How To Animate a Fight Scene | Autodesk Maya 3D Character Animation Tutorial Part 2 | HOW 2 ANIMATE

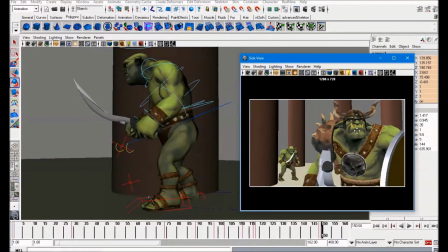253s
Again, rule of thirds. This guy is occupying this space down here, and this guy is occupying this space here. Okay, so you get a nice line of action coming through, and he's also going to come through and attack along this line of action as well.
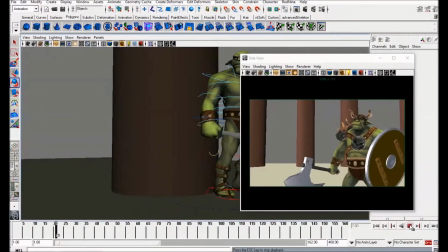270s
Okay, let's play that and see how it feels. Okay, so the guy walks forward.
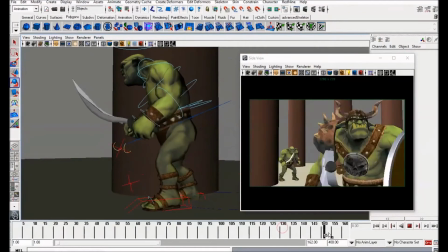275s
Okay, this guy sees him, and at this point he's going to do a couple more steps, and then he's just going to build up a bunch of energy and, you know, come forward really quick and attack.
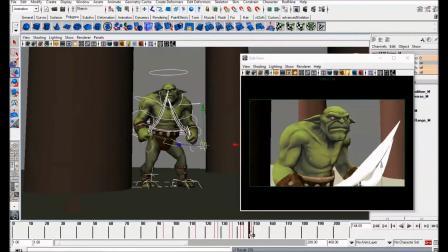288s
Okay, so let's have him continue to move forward a bit more.
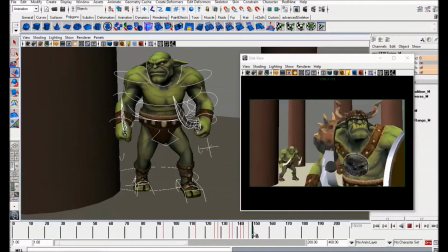294s
So if this is the down position,
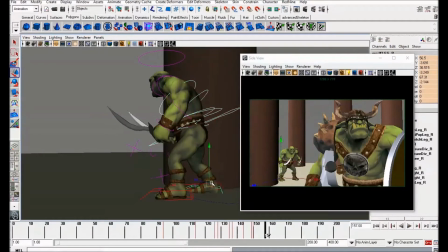303s
going to move him forward and put in a passing position.
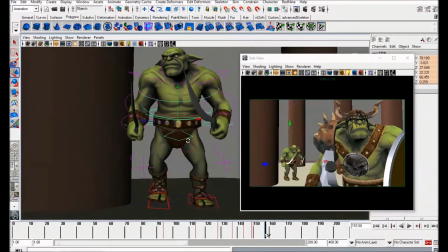310s
Okay, paying attention to what the hips are doing. You see how off balance this is? Now you could probably get away with this if he was running around. You know, you could really bring this foot out here and sort of have him like this.
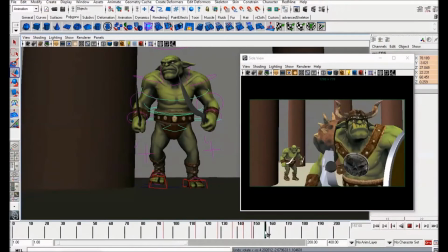329s
But because we're having him sneak around, that's not going to work. So need to make sure that his hips are coming over like this. So all the legs, all the weight is on this supporting leg at the moment. So you bring the hips over and then you rotate to the side like this. Okay, to keep him in balance.
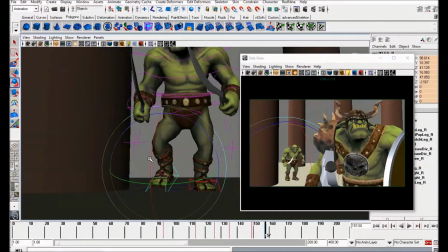349s
I'm just going to bring this foot in a bit like this. So animating here, check into the camera.
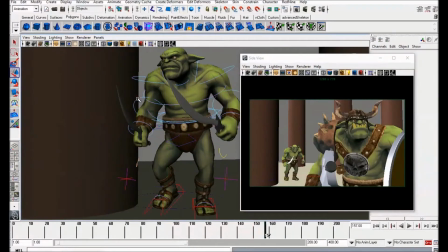356s
Make sure it looks nice to the camera as well. Okay,
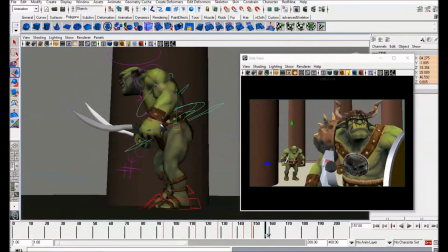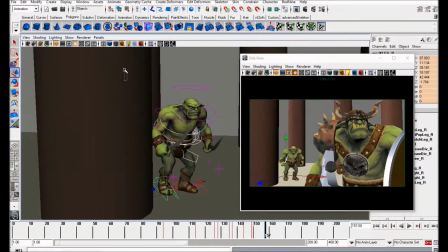367s
something like that. Cool. So set a key there, lock that in.
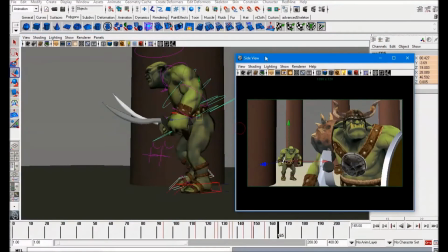372s
Okay, next key pose is going to be the highest point of the walk.
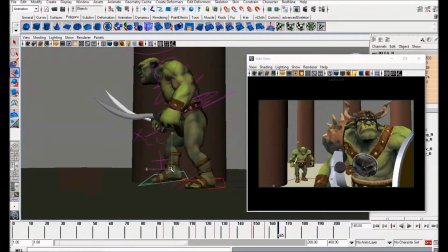382s
Okay, so this is called the up position. Now because he's sneaking, it's not going to be like a traditional up position.
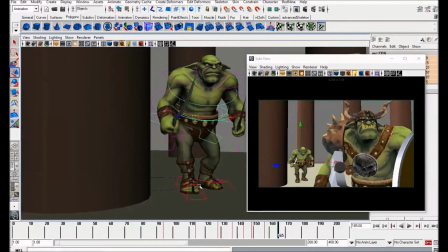392s
He's sort of down low like this and trying to keep his feet quiet.
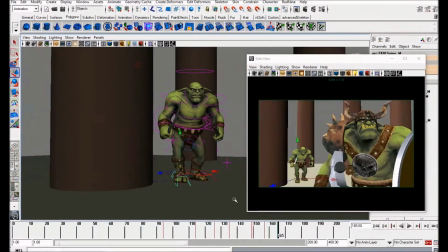397s
It's not a full sneak, but he's just trying to approach without being heard. So cool.
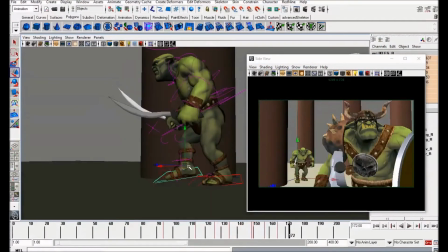402s
Okay, so let's land this foot for the next, and I think this will be the end of the sneak.
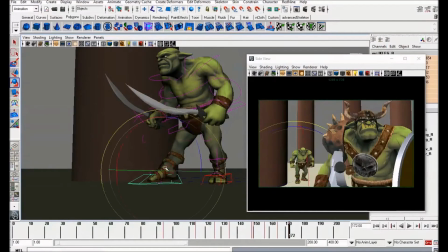408s
Okay, so at this point he is going to come to a stop,
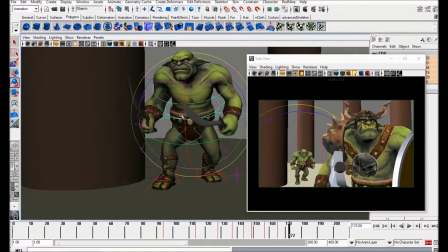414s
and then we're going to get him into a really nice dramatic pose as he prepares for the attack.
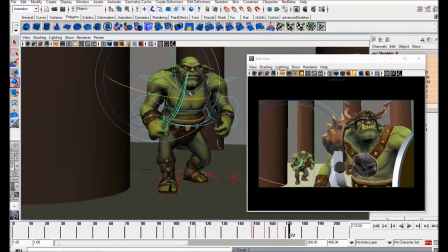423s
Okay, I'm just going to change the saw positions a bit, just make it a bit more interesting on camera.
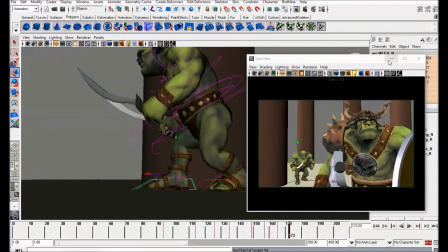427s
Okay, so this is interesting. So what we're going to use here is the foot roll to get this to work properly.
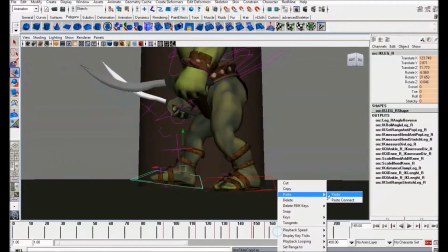435s
Okay, so I'm just going to copy this key here, paste it there. See the way the leg locks out?
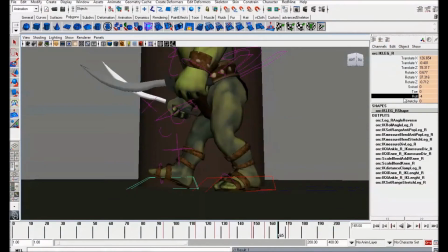442s
That's fine. I'm going to use the roll here on this control here, just to roll it up.
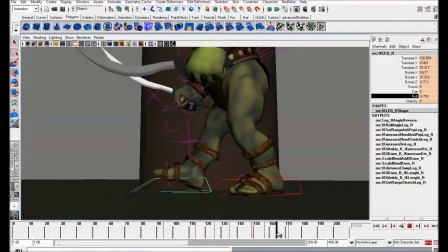450s
Okay, so it's going to go like that, and then I'm just going to move this key across a little bit so you get a nice kind of flick out and then step.
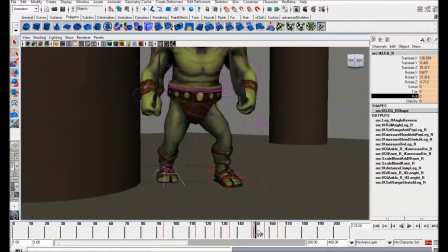460s
Okay, and that fixes that leg there. That'll do for that. Okay.
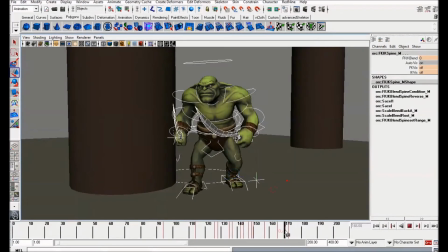464s
Okay, this is going to be one of the most important poses to sell this first attack.
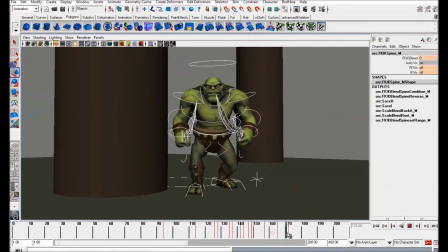472s
Okay, it's going to be an anticipation to get into the run and then the jump.
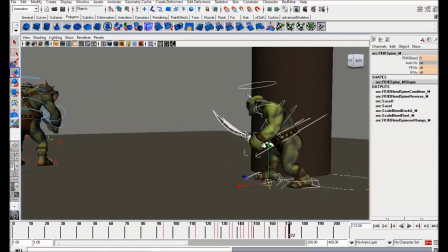478s
Okay, so he's going to big anticipation pose here.
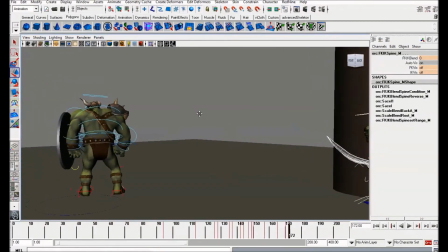483s
He's probably going to take a step, maybe two, jump up in the air, big dramatic pose, and this guy's going to turn around and block.
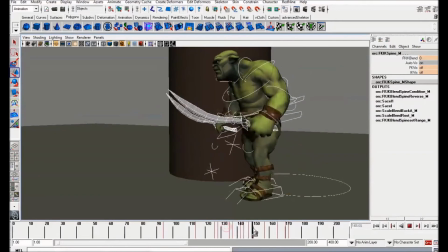492s
So that's the plan. This is all still very rough, guys. You know, it's just trying to get a feel for the actual animation.
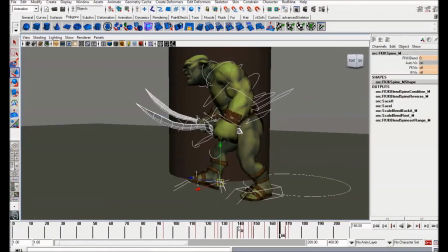501s
All this can be, you know, edited later. But this is just, we're just roughing out at the moment what we're going to do. So let's create this dynamic pose.
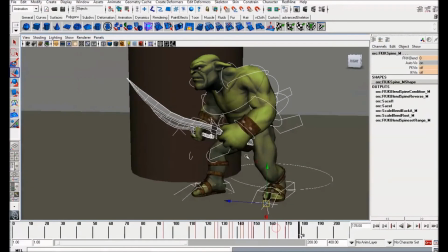510s
So he's just stepped with this leg here. Okay, I'm just going to go off camera and create this pose.
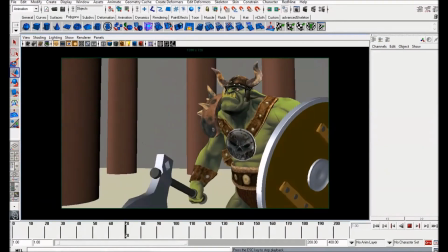517s
So I've done some work off camera here. I'll just show you where I'm at.
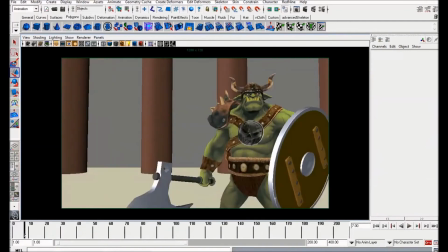521s
So we've got this guy coming round, and then he gets into this kind of really low panther-like pose.
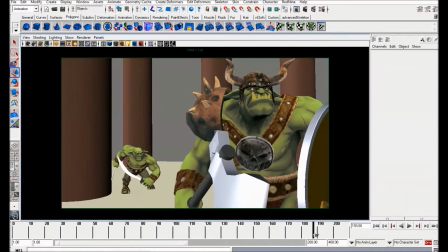527s
You know, he's ready to pounce on this guy. So the next thing to do is start the attack.
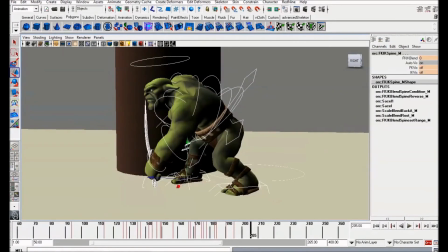533s
Basically exaggerate this.
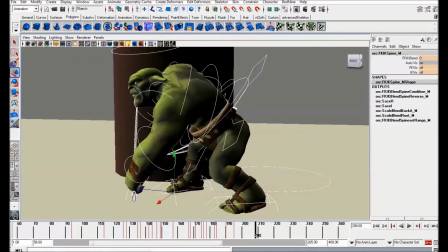535s
So he's down like this, and then he's going to come all the way down as far as he can.
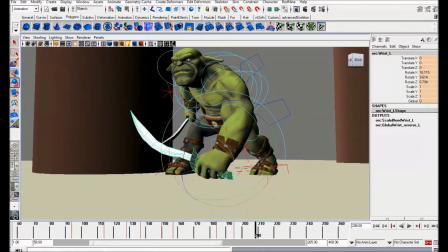545s
Okay, probably lower this as well and put his hand on the floor a bit to push off.
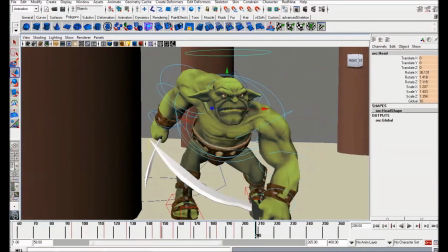553s
Okay, I'm just going to get as much of a tuck pose on this as I can.
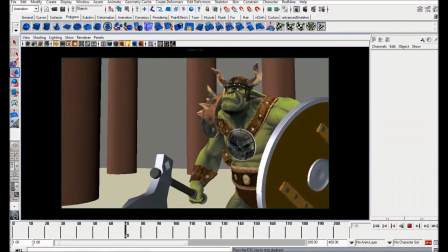558s
So I've done some work off camera here. I'll just show you where I'm at.
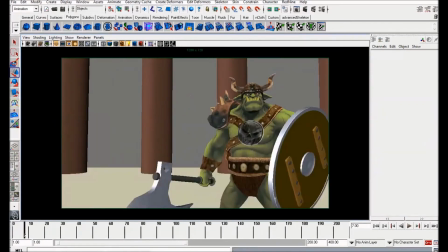562s
So we've got this guy coming round, and then he gets into this kind of really low panther-like pose.
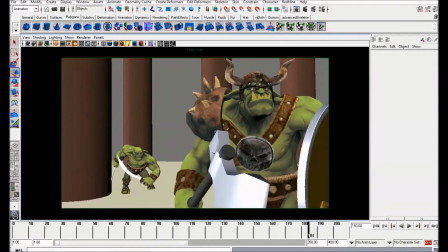568s
You know, he's ready to pounce on this guy. So the next thing to do is start the attack.
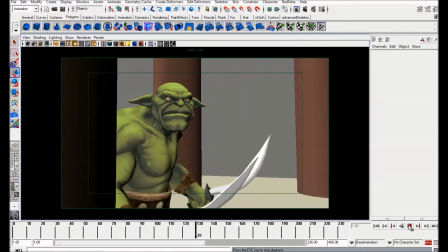574s
So guys, I've done a bunch of work off camera here. Let me just show you where I'm at. So this guy now comes round and goes straight into the attack.
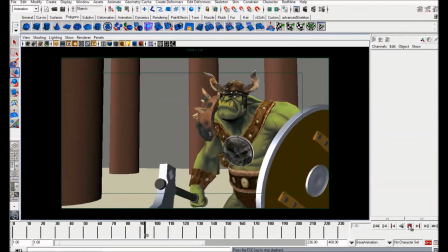582s
The idea before was to have him tuck down into an anticipation pose and then sprint forward.
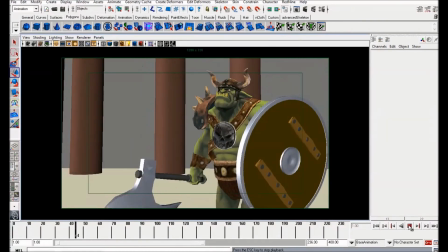587s
But sort of looking at that as I was working, I just realized it wasn't going to work. Mostly because this guy is already looking away.
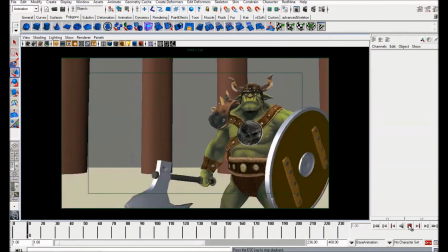594s
So why would this guy wait? You know, at any point he could turn around. So he wants to take this opportunity as soon as he can.
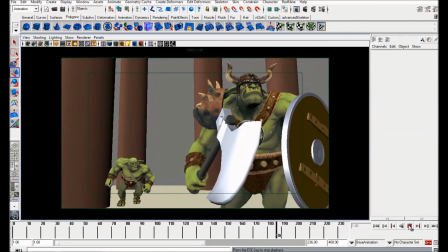600s
And it just helps with the overall flow of the scene, I think. So These are all just key poses.
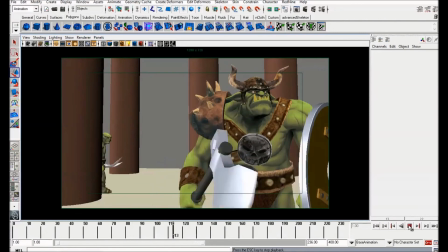606s
Obviously, once I go in for the second pass, I'm going to add more breakdowns and make it look a lot nicer.
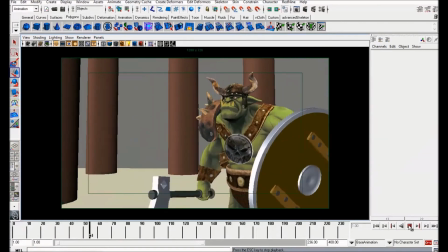611s
But you know, for now, it's looking okay. So I hope you found this tutorial helpful and interesting.
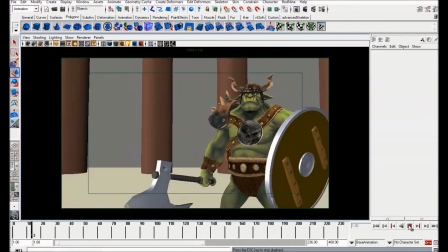617s
If you did, please leave a like. It really helps out the channel. And the next tutorial will be out soon, so keep an eye out for that.
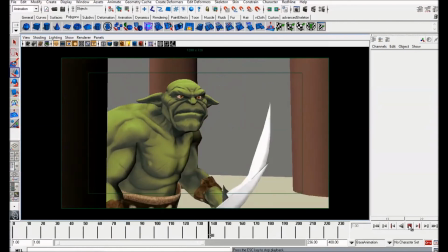624s
Thanks, guys. Speak to you soon.